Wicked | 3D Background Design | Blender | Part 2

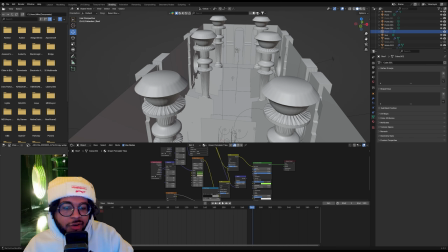0:00 So it's a completely different day than when I last was working on this piece. I got it was exhausting. It was a really difficult piece for me to complete. And so I needed some time just to create and draw.
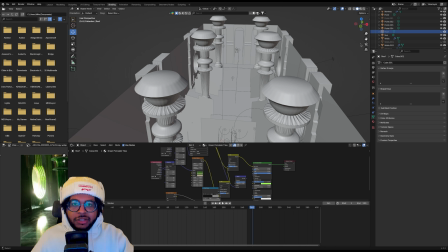0:13 The movie's been released. I've seen it. I love it. But I definitely wanted to keep you all in the loop and show you where this piece ended up, especially on the back end through Blender.
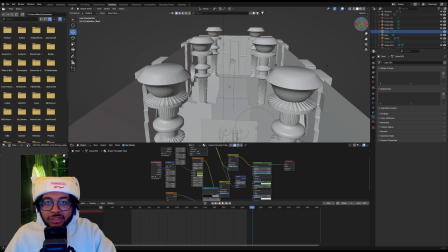0:21 So, jumping into this piece, you all will be pretty familiar with what you see so far.
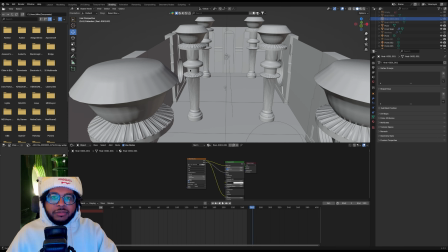0:26 It looks pretty similar to where I left off. We have those walls and textures and things that we previously talked about. What I have changed is everything in regards to now everything has textures.
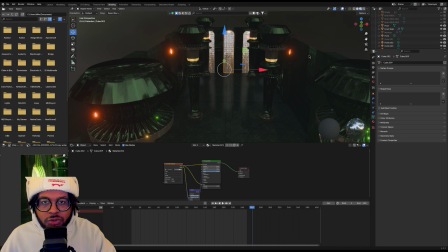0:41 You see here it's kind of pretty dark because I wanted it to show the light that I was going to end up reflecting into the room. And I also wanted a lot of gem tones as opposed to just flat surfaces.
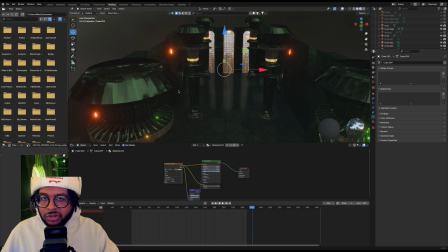0:53 So you'll see, like right here, for example, right here in this corner, it is very reflective, it is reflective of light. I wanted so much light to shine into this set as I feel like the official
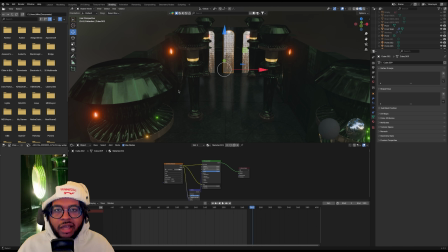1:07 images for the movie are very desaturated and not something that people really feel light is coming through.
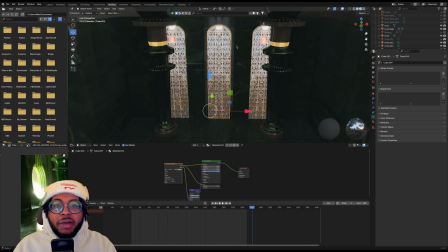1:13 Jumping to the doors, I modeled those when we were on camera last time, but I did add a texture to them that is straight from set photos that I was able to find. Right here, you can see I then duplicated them to have them be mirrored on either side.
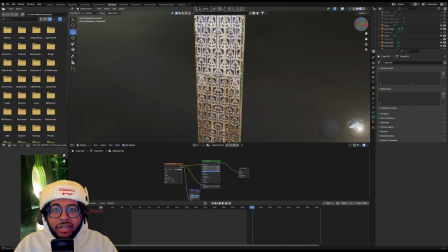1:28 For these doors, I actually added a bump to the normal so that it kind of protrudes just a little bit,
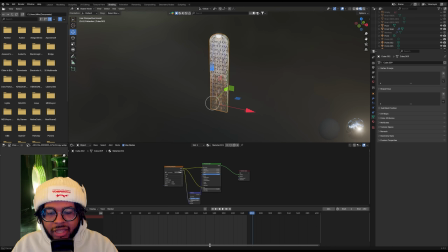1:38 slightly, and you'll see here, you can see down here at the bottom that bump node that I was talking about previously, so it can give a bit of a protruding edge there.
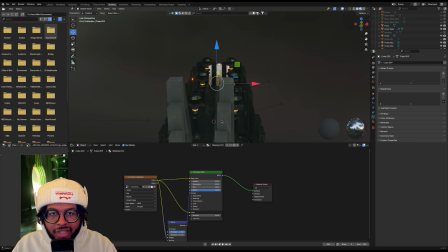1:49 I think the biggest thing that I did since the last time we spoke was I made the doorway on the opposite side of the room.
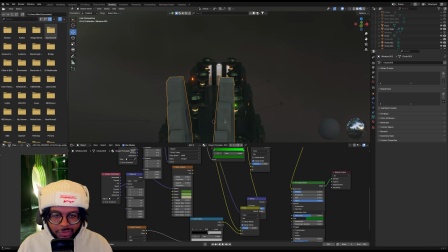1:58 So what I originally wanted this piece to be was I was going to have multiple camera angles and I wanted it to be really in depth and we would have a back view and a side view and all these different things. And my mistake was I have like 8 days that I give myself to
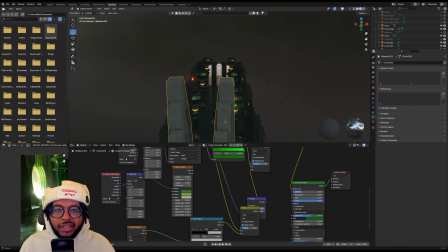2:16 make one of these 3 word review art pieces and it got down to, let's call it day 7, and I still was modeling. So when it came down to it, it really was just what's important, what's the priority. And the priority here was getting these characters into frame,
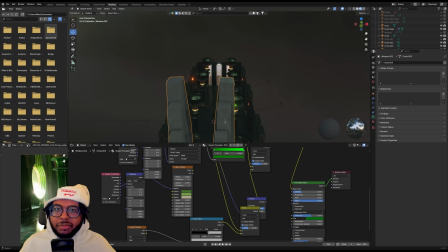2:31 getting them to interact with the scene rather than building out this elaborate set that was going to be breathtaking. And this is a social media post, so I didn't want it to be too much. So where I went with this was
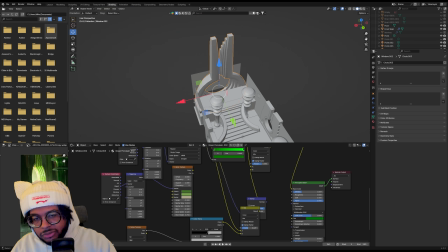2:45 I wasn't going to, I did model more of that back entrance that we talked about in the last time.
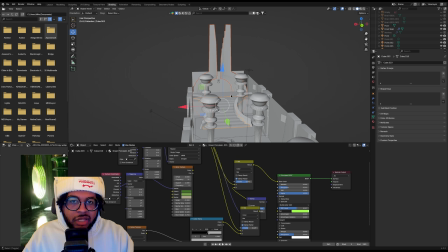2:52 So we have the stairs that we talked about along with all this area.
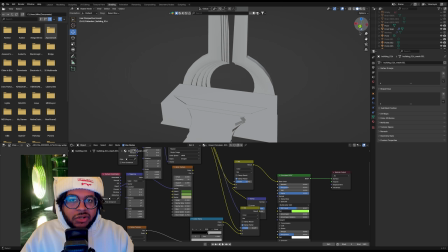2:57 But what I did have is I made this archway, and this archway is in the movie.
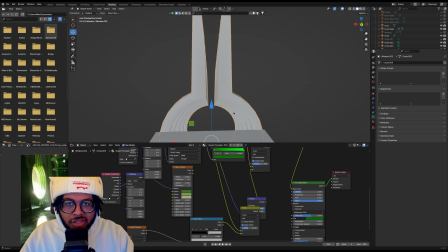3:03 There's a door in this circle area on the actual movie set, and I believe there is like a gem or something up here at the top. But to the point that I previously mentioned, that was not necessary as I was not going to have multiple camera angles trying to mimic the set one to one. So if you look here,
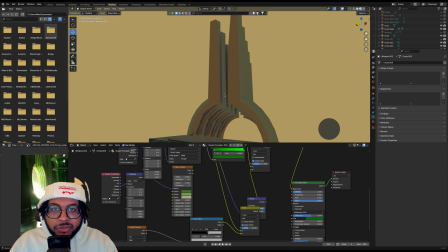3:23 you can see the green emerald texture that we've talked about before, along with it has a new border of some gold actually. And these rings are very similar, if not identical, to those windows that I made previously,
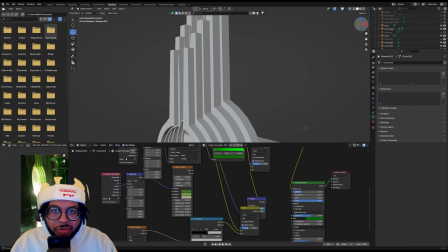3:36 but now they are just sloped a little bit down here in the back so
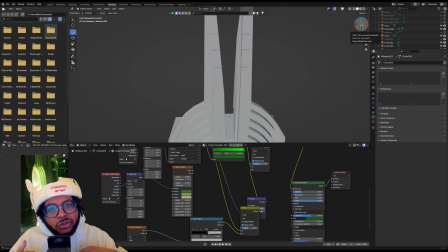3:41 that they can get more of a tunnel perspective as opposed to just
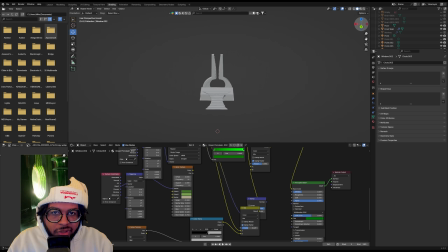3:47 a window perspective. So that, along with the stairs, is reflected there.
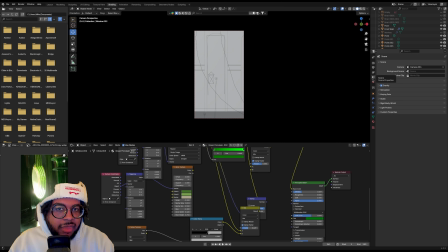3:54 So if I go into my camera view for camera 1,
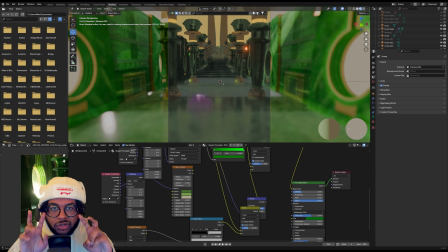4:01 this is what it looks like from the front door to the doorway that I was talking about previously.
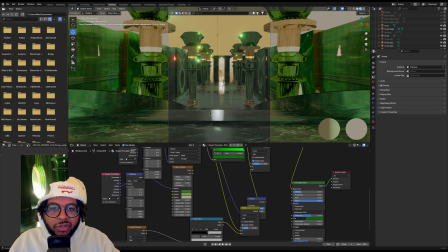4:09 And if I flip it back to from the opposite perspective we just were looking at, from the back door to the front door, this is what it's looking like. And I feel like this looks almost identical to the set photos that I was mirroring my look after with this creation.
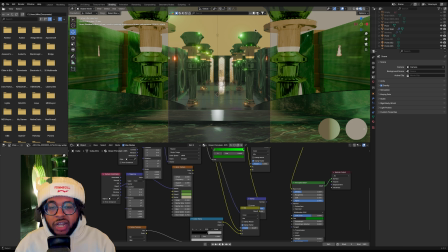4:28 So I'm extremely happy. I think this piece is far and beyond what I thought it was going to end up being after the last time we spoke, because I was kind of just confused how I was going to be moving forward with that piece. This is the perspective from the steps.
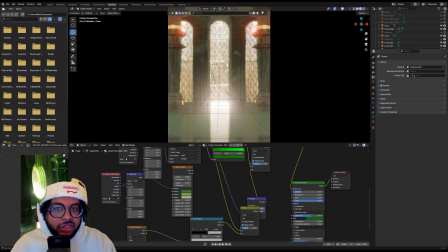4:46 And then I have some additional views here, but let's start with back to this view.
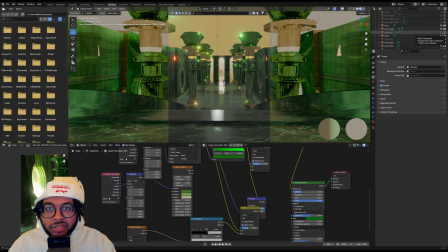4:51 What I did is I worked in Procreate to make some flying monkeys for this scene, I wanted to add some additional characters.
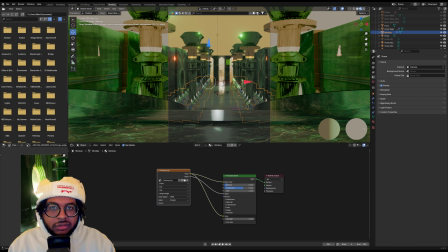5:00 So let's look at those characters right here. So these monkeys are in this scene,
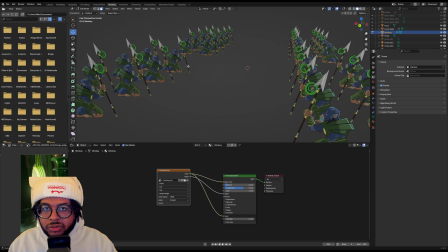5:05 and what I really wanted them to do was provide a little bit more of the depth that we were looking for in this scene. So I wanted them
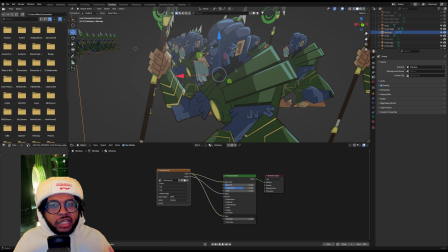5:16 to help have a vantage point to where these characters are going rather than just the characters floating in space. And also within the actual movie scene, these characters are seen on opposite side to give a little bit more weight into the scene.
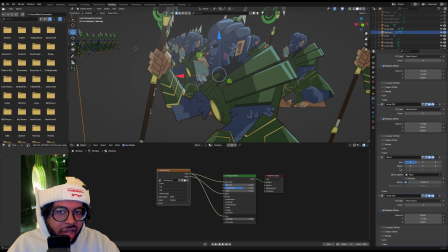5:30 So what I did is I have that character with some array modifiers and mirrors, very similar to what I did with the windows. And then I hooked it up to a alpha node along with just having it be a little bit rough with the texture so it's not reflecting too much light.
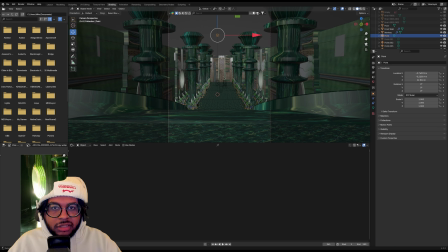5:46 And from there, you can now see how these flying monkeys sit within this scene where there's about,
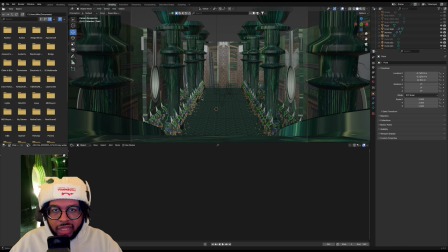5:53 I think, 5 monkeys per line, and then each section has more monkeys. But the main characters of this scene are, of course, Elphaba and Glinda, and I had
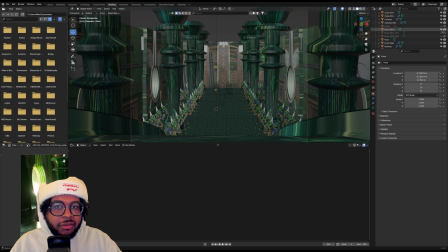6:07 created both of them in Toon Boom Harmony to be able to have them animate and exist in this specific scene.
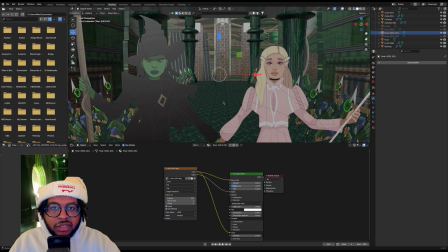6:15 Once I put them into this scene, it felt like everything came into place.
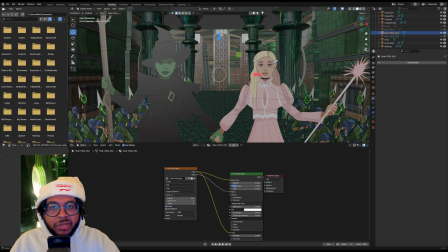6:20 I started to feel like, okay, so now I see where my vision was, how I can make this story and this photo actually come to full circle here.
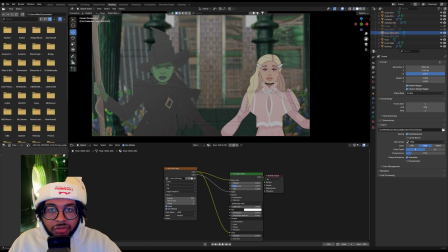6:29 Like I said, these characters are animated, their hair is moving, their eyes are moving. There's a little bit of people twitching as well, just to give them a little bit more life. That was animated in Toon Boom Harmony, and I've imported them into PNG sequence into this scene.
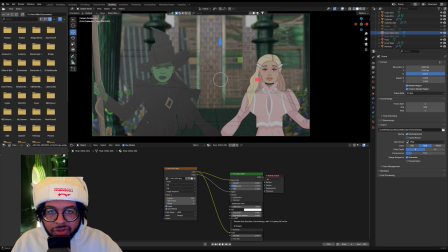6:43 Similar to the monkeys, I have them on an alpha node along with just a little bit of emission as well,
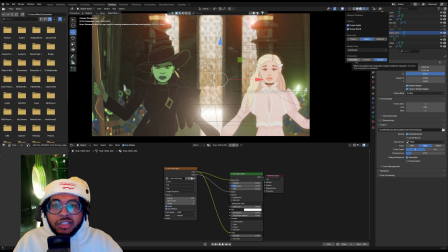6:50 because I wanted them to glow within the scene. This is a bit deceiving because the compositor is also on the viewport.
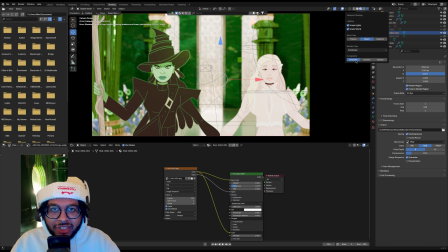6:57 So once I turn off the compositor, you'll see what it actually looks like. This is how the scene looks before any effects.
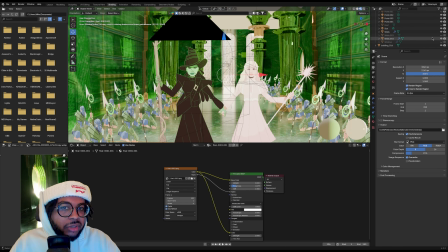7:04 So very green, very bright. Even if I put the roof on, for example, that's not changing the lighting here.
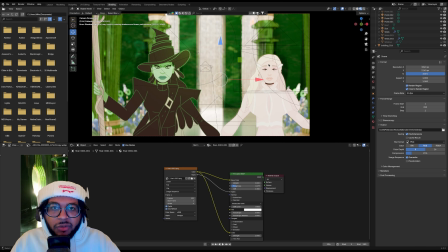7:12 These characters are overexposed, and I wanted them to be this way. I wanted them to be able to coordinate with the compositor that I have.
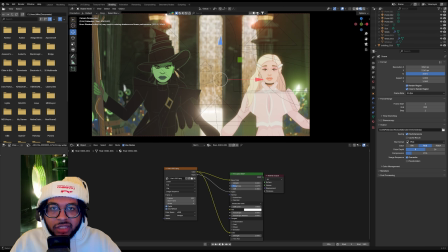7:20 Jumping actually into that compositor and what it looks like so I can make it look like it did previously to this.
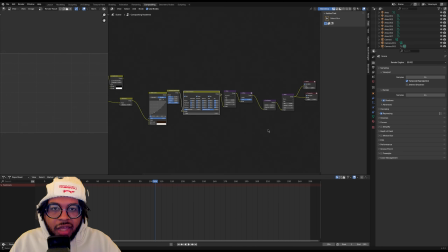7:26 I have a lot of things here. It's really nice to be able to have a little bit of expertise in regards to how to make this look. So what we have here is a change in exposure. Like I mentioned, I lowered the exposure.
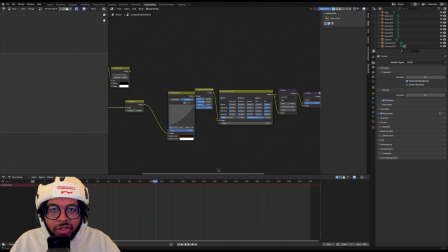7:39 Then I did some curves to give it a little bit of a stronger curve. We changed the hue and saturation just a little bit and color corrected. And then I wanted to give it a little bit of bloom. I feel like within the actual movie, there is a lot of bloom and light and halation a little bit for a lot of these characters.
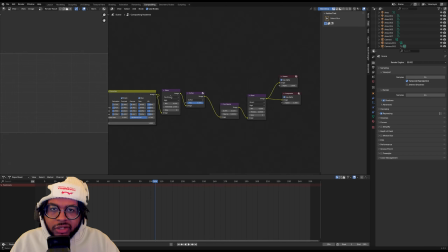7:57 So I wanted to replicate that as much as I could. So we have a glare here with fog glow, soften, so we can soften some of that line work. Some sunbeams, so as we have light reflecting off the windows,
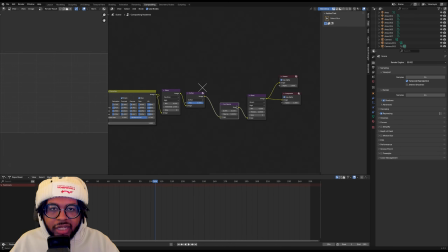8:10 it is giving a glare rather than just a blown out light. And then we also have another glare here as well for bloom.